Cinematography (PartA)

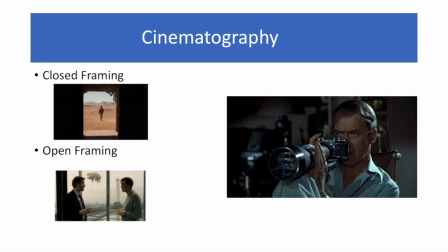[4:10]
So look at, again, close framing, open framing. So look at these definitions. I'm not going over all these things in the glossary that I have attached
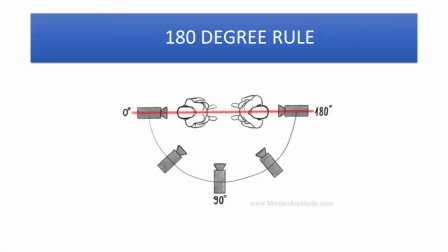[4:27]
in Blackboard. So one of the most important rules in cinematography is 180-degree rules. It's one of the things that usually they teach you in film schools.
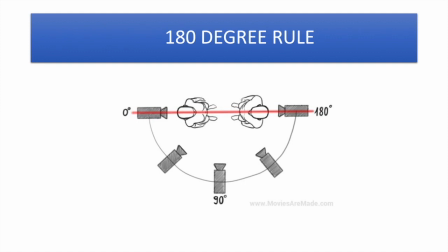[4:39]
And it's one of the things that actually, in practice, people, tossing it out from the window right away. It's not always working. The principle of 180-degree rule is that if you have multiple cameras shooting a scene,
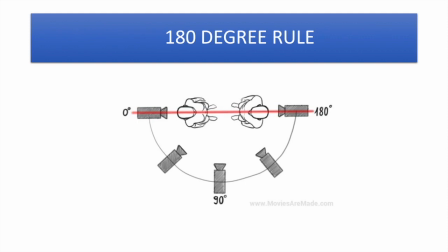[4:56]
All the cameras should be placed in on one side of the scene,
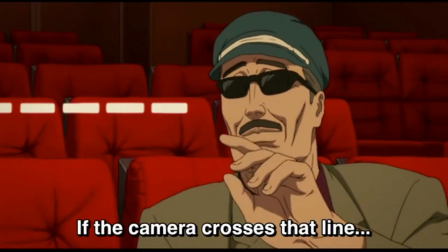[5:04]
because if you place one camera and pass this
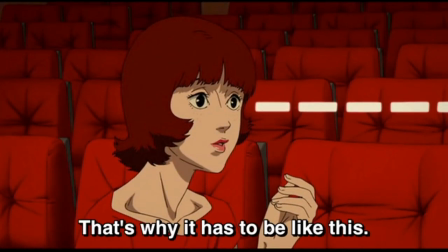[5:10]
axis of action, this line, uh, you're going to confuse the viewer.
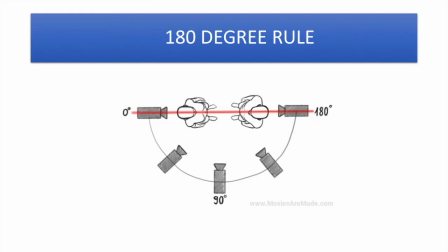[5:16]
They are going to they come to the idea that actually the two characters are not um,
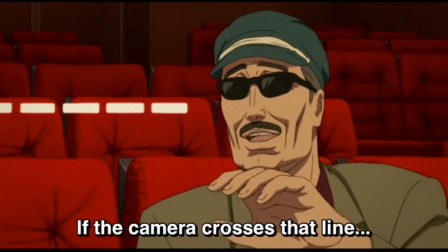[5:23]
talking to each other directly, but they are like their backs are kind of confronted.
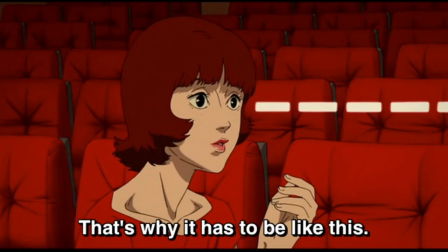[5:32]
So to avoid that sort of confusions, all the cameras should be on one side.
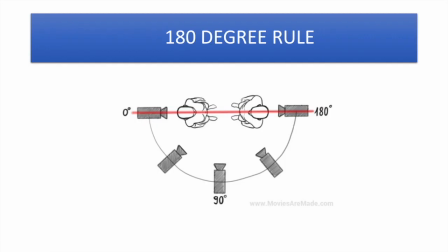[5:37]
This is a principle for sport photography. If you see a basketball game or a soccer game, um, all the cameras, like it seems that there's just one line, and all the cameras are on just one side.
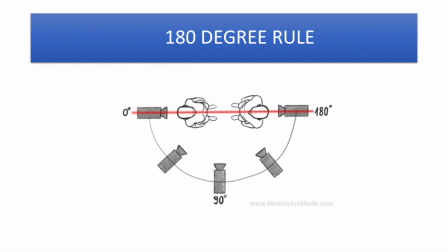[5:53]
You never see the switch unless it's just a slow motion, an important scene. Otherwise, the movement. So you see all the events that are taking place in a team sport event only from one side of the stadium.
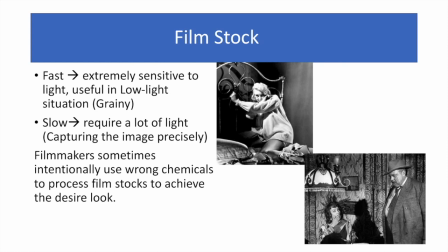[6:16]
Film stocks. So now we have digital photography, but they're also very important. We have fast and slow film.
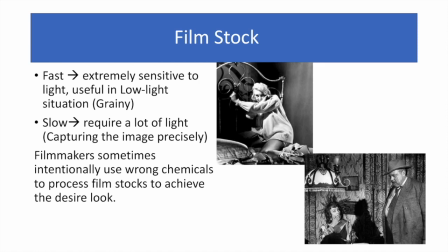[6:29]
So the fast one is extremely sensitive to light and useful in low light situation because if you expose it for a long time, it quickly burns the images, and you're not going to be able to capture details of the image.
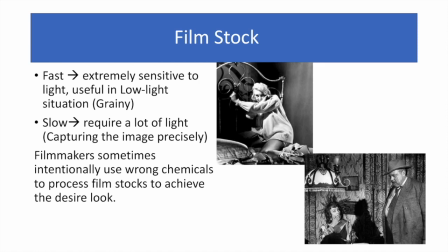[6:44]
Slow require a lot of light, but the thing is that it captures the image precisely. These two scenes from Touch of Evil, the top, uh, like these two different scenes of the same movie,
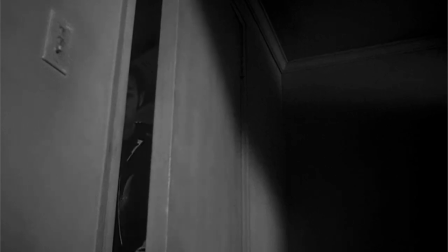[6:59]
were filmed by using different film stock.
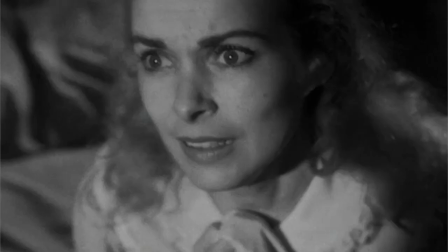[7:05]
The one at the top, using fast film stock. And you don't see many details in the background.
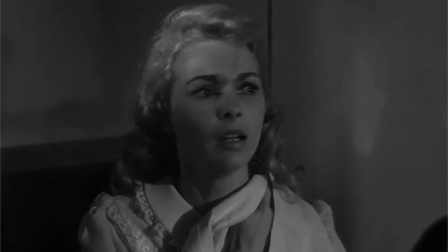[7:13]
It just, the scene is very plain. It just captured quickly.
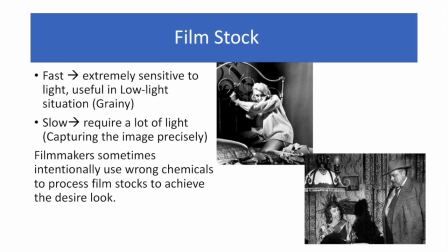[7:20]
So it gives that sort of flat quality again. As if
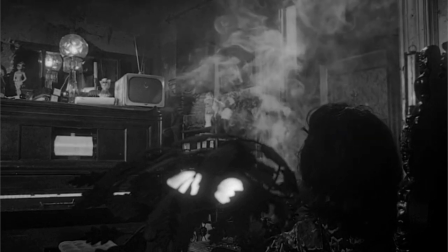[7:30]
it's not something that you see all objects and little things in the scene in focus.
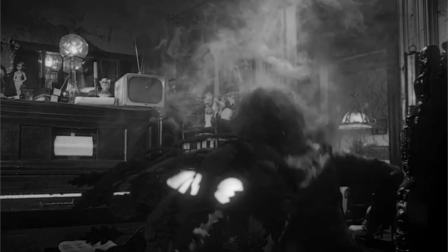[7:38]
The one here,
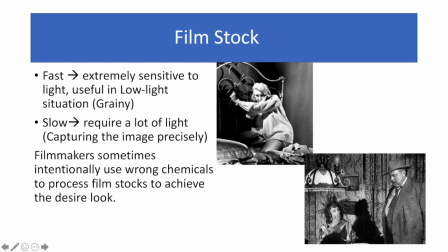[7:42]
so with Orson Welles and Marlene Dietrich, you see how little lines in the curtain in the background. Everything in the movie,
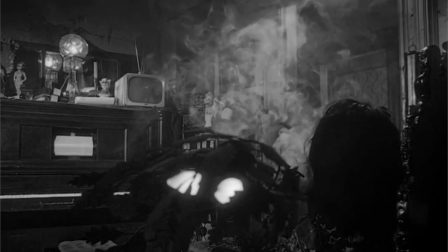[7:52]
everything is captured in detail, and it's just because it used slow camera movement.
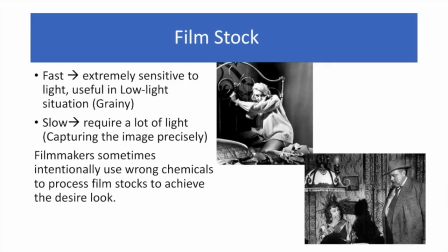[8:00]
Sorry, a slow film stock. Depth.
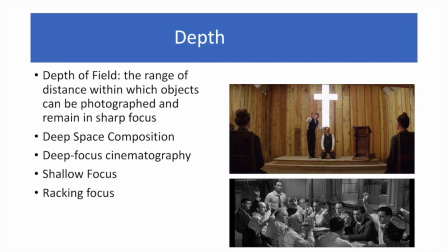[8:04]
Depth of the field is the range of distance within which objects can be photographed and remain in sharp focus. So we have deep focus composition or deep focus cinematography.